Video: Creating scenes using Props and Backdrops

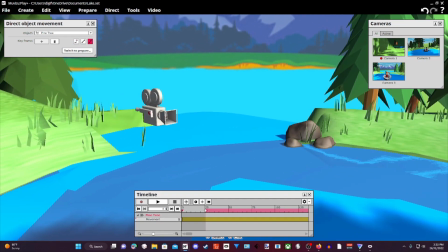[11:20]
So what I like to do is maybe I can add some rocks right here like I did there. add some rocks or you can add a tree or maybe
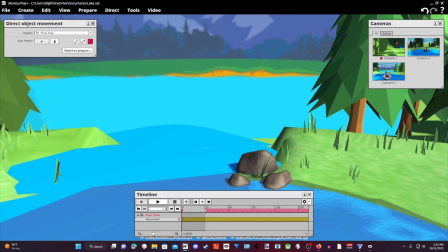[11:29]
even a log or something land over here a dead tree land over here whatever you feel like you need you know so we kind
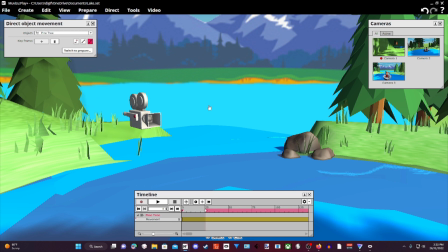[11:37]
of want to keep that open because this is an open area where people can go ride their boats in and
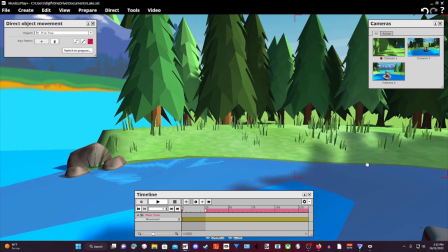[11:43]
go fishing or just park the boat on the bank and fish off the shore
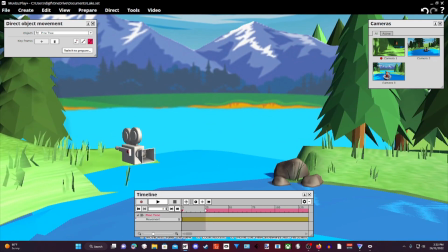[11:49]
there you know and that but now
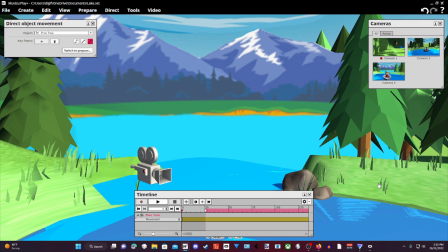[11:55]
that we've got they have the half part of the first part of camping with Bigfoot done and you know they were riding in that boat going down the lake and there was tree there was a tree line on either side
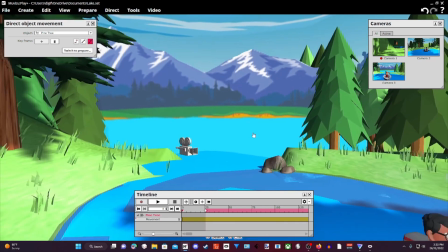[12:10]
now even though this is a
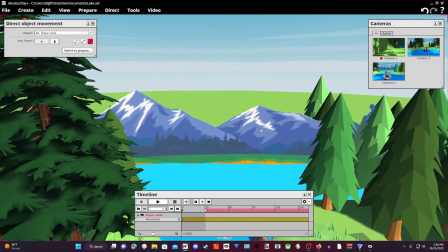[12:14]
plane we can still make this plane look more,
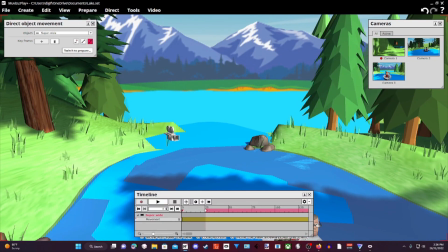[12:20]
make it look more, more cartoony and make it to where it actually blends
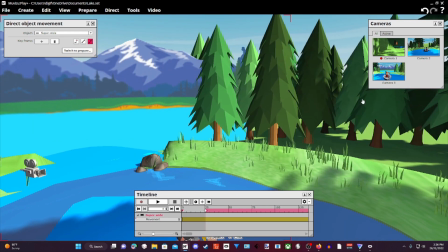[12:29]
into the background more. and way we can
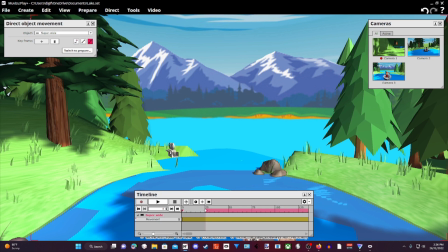[12:33]
do that is we need trees okay well you're probably saying how can we add trees to the
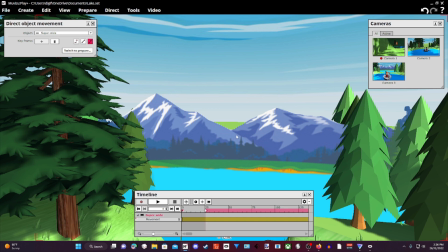[12:41]
backdrop knowing that we don't have any trees drawn into the texture well I mean
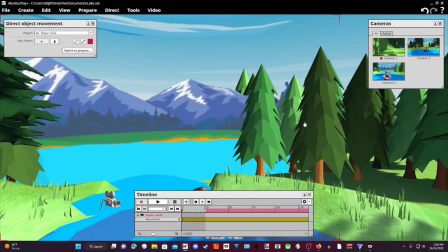[12:47]
I'm gonna show you a trick so I'll grab I'm gonna click on this tree here and this is a group of trees what I'm gonna do is I'm gonna copy that
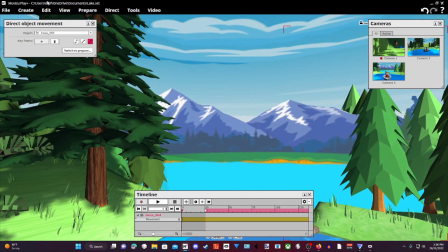[12:58]
group of trees and then I'm going to paste it right into
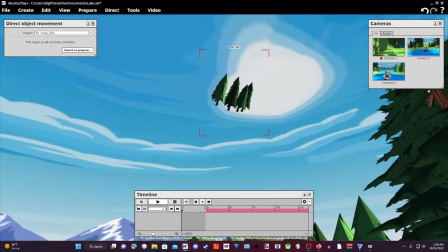[13:04]
our scene whoops what happened oh there they are and
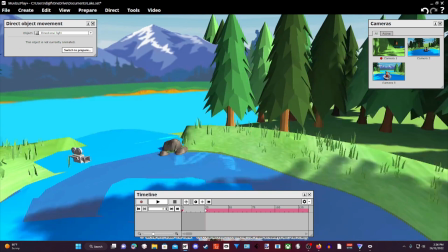[13:10]
I can't let me redo that let me delete those it happens sometimes I'm pretty sure you ran into it there's
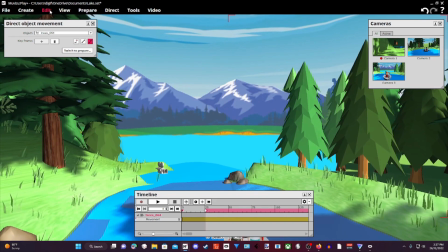[13:17]
a little copy those and then back up a little bit I will paste still doing it Okay,
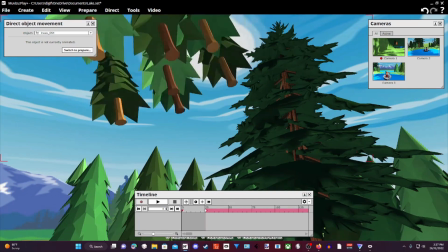[13:25]
well, they're right here. I should be able to grab them. Yeah, so I'm just gonna kind of Straighten them up a little bit
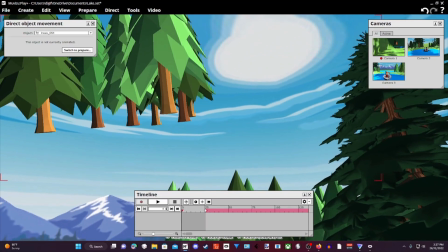[13:35]
Since they were in the original copy was in a keyframe mode this
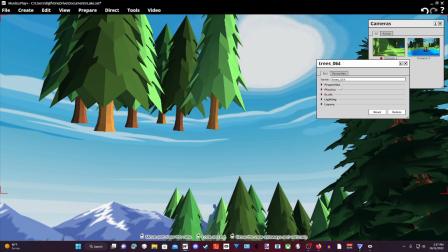[13:43]
This happens you I mean, but you can just right click Go to edit and then go to physics and could keep upright and that will keep them straight
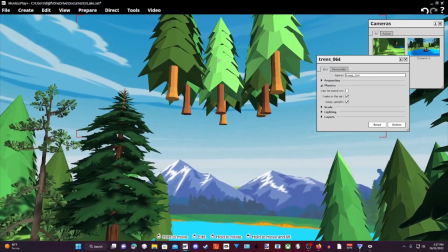[13:53]
okay so what we're going to do is we're going to add those trees into the shoreline
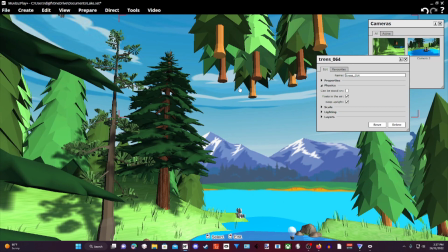[14:03]
excuse me we'll make it look like we got trees on the other side so I'm going to kind of like scale those
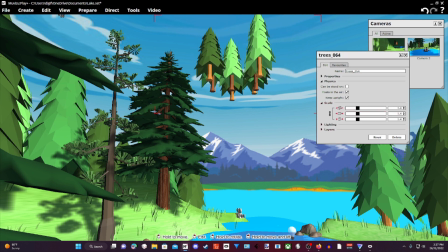[14:09]
down a little bit and we'll bring them over I
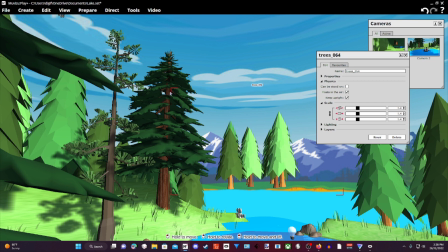[14:16]
want to kind of push it where it's touching the backdrop so they're still a little bit too big we're going just kind of like shrink it down a little bit you don't want them too small now I will bring it up where it makes it look like those trees
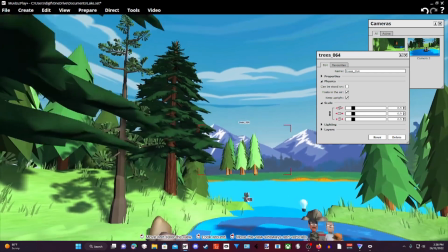[14:30]
are in the grass on that other side I mean so it's part of it so you kind of like however how you're gonna have your
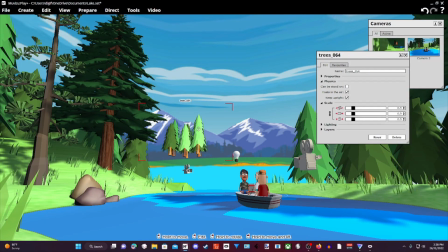[14:38]
your camera angles just kind of want to bring your trees down a little bit maybe let's see we you can adjust the angles just put it in team keyframe mode and
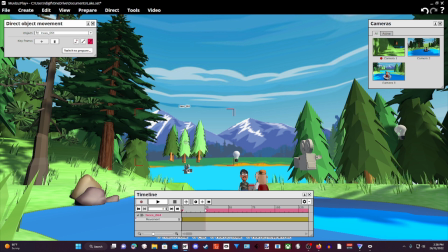[14:54]
movement had that keyframe I was kind of like do
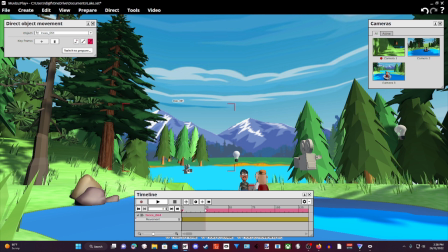[15:00]
it like this wherever the angle works best I like that okay
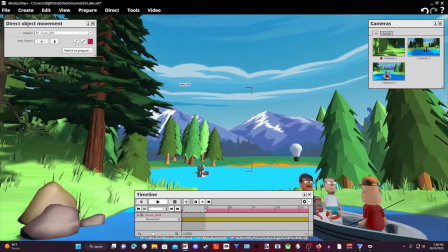[15:09]
you just remember I know it looks like it's going to float around and your cameras long as you got your camera
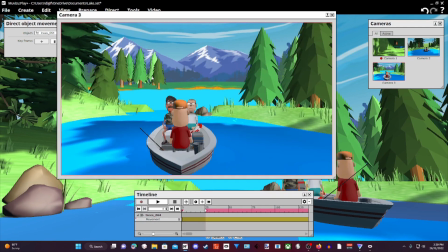[15:17]
to where it thinks it's seeing trees right here see right here that looks like trees on the other side don't it that it gives the illusion that those trees are growing over there on the other side of the lake so let's add some more trees we'll copy
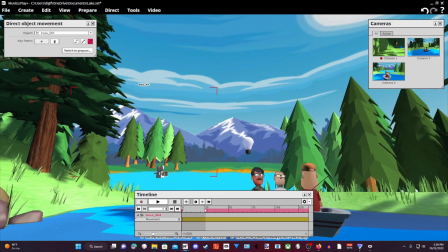[15:36]
those since we shrunk them down we don't have to do it again when we paste
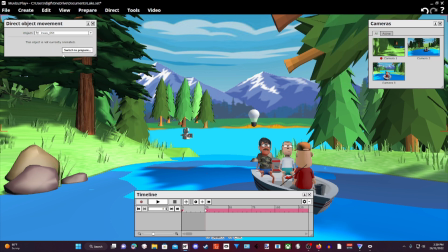[15:41]
them more paste those right in there and again it does
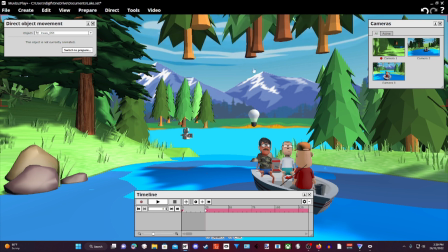[15:46]
its little thing with the friction so let's shrink those down a little bit
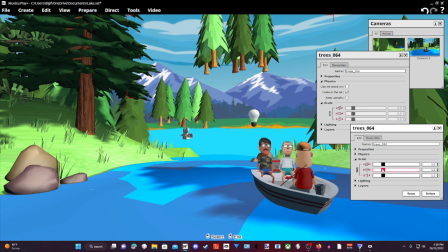[15:57]
I guess I thought I didn't copy the
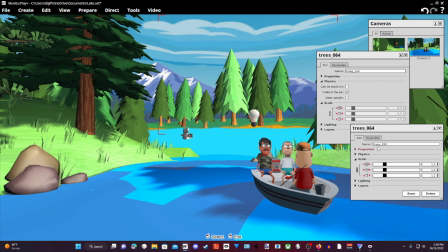[16:02]
thought I did we just kind of want to match the other the other size of the trees the trees yeah now some of them can be bigger like that okay
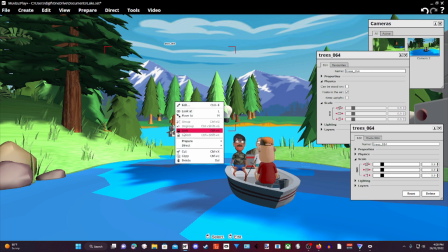[16:20]
and then copy we're gonna lock those make sure you lock those now now a lot of times when you do this you
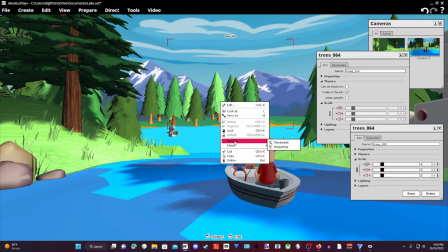[16:29]
don't have to put it in keyframe mode but if it doesn't act right on you didn't put it in keep rainbow I'm gonna like this one too so I'm gonna copy
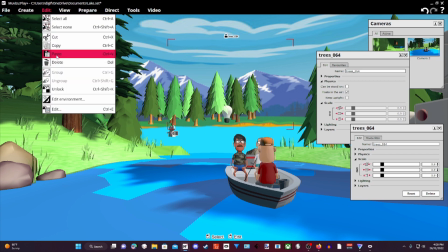[16:37]
those and let's paste them okay so
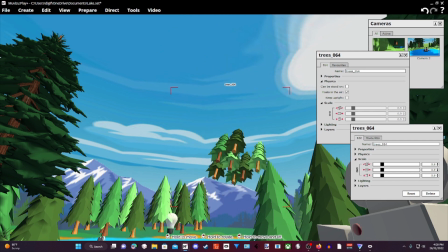[16:43]
we're gonna put them you straighten it up a little bit let's close these out
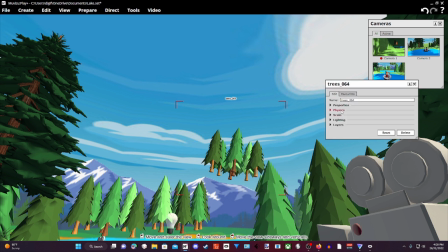[16:53]
go to physics keep up right okay
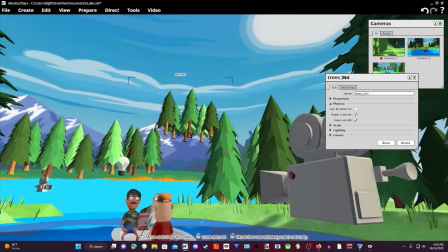[17:01]
now we have collisions between these trees and this tree and a
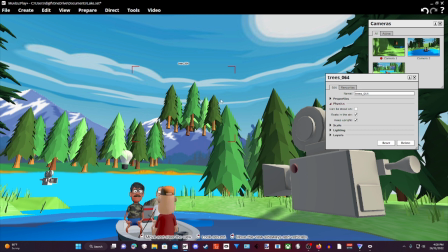[17:09]
collision with the backdrop itself so we're just going to put those into animation
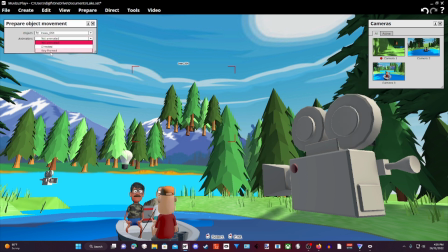[17:16]
mode or keyframe mode you will and we'll add our keyframe
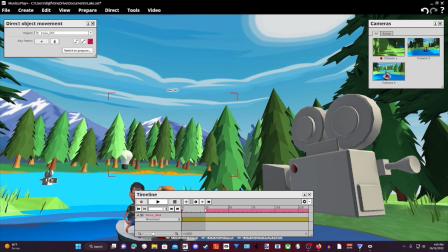[17:21]
alright so now let's move those trees into place just go right behind it now don't worry about if some of the trees go into the background into the backdrop you just make it fix it to where it doesn't look that bad or
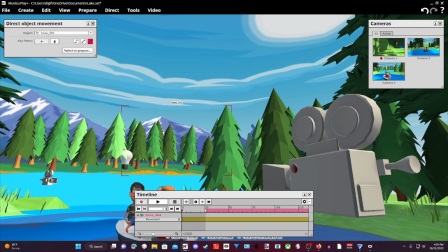[17:40]
the tree doesn't go all the way you just don't want you just don't want to see the mountain bleeding into the tree so you just fix it to where it looks right okay
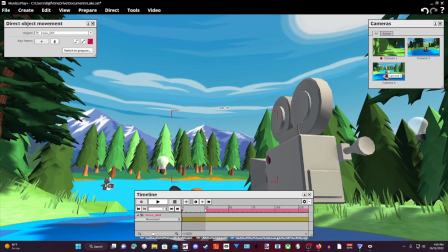[17:53]
now if we open up our camera view window and
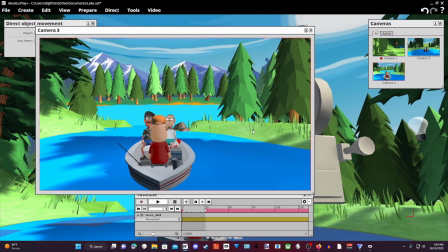[17:58]
voila see that looks like there's trees on the other side
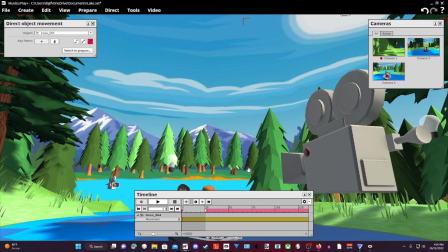[18:04]
okay so we adding props
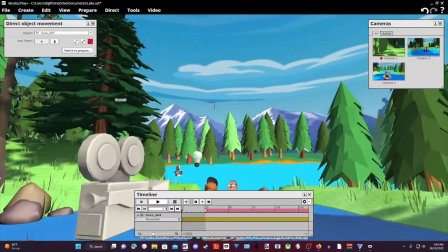[18:11]
in front of the backdrop like that in animation mode or whoever which
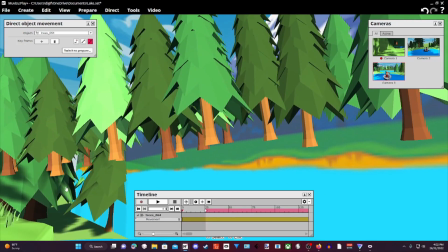[18:17]
way it works and even though if we go close to it it doesn't look that way and everything is in lock into place so you look for that one will lock that so everything looks weird
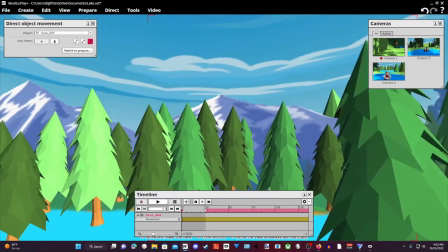[18:29]
like this right but if we back up and
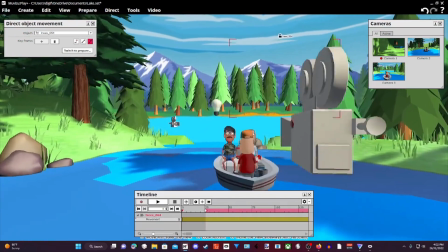[18:34]
we kind of like get into our angle for our camera we set our camera
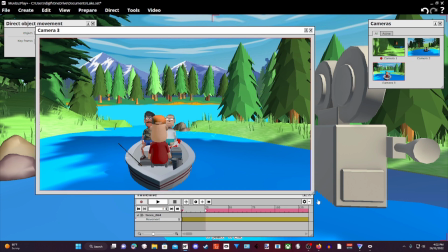[18:39]
into the right angle and it doesn't look that way and this is basically how
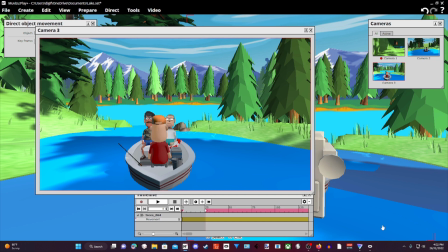[18:45]
I do a lot of my sceneries I use backdrops to make my scenery look bigger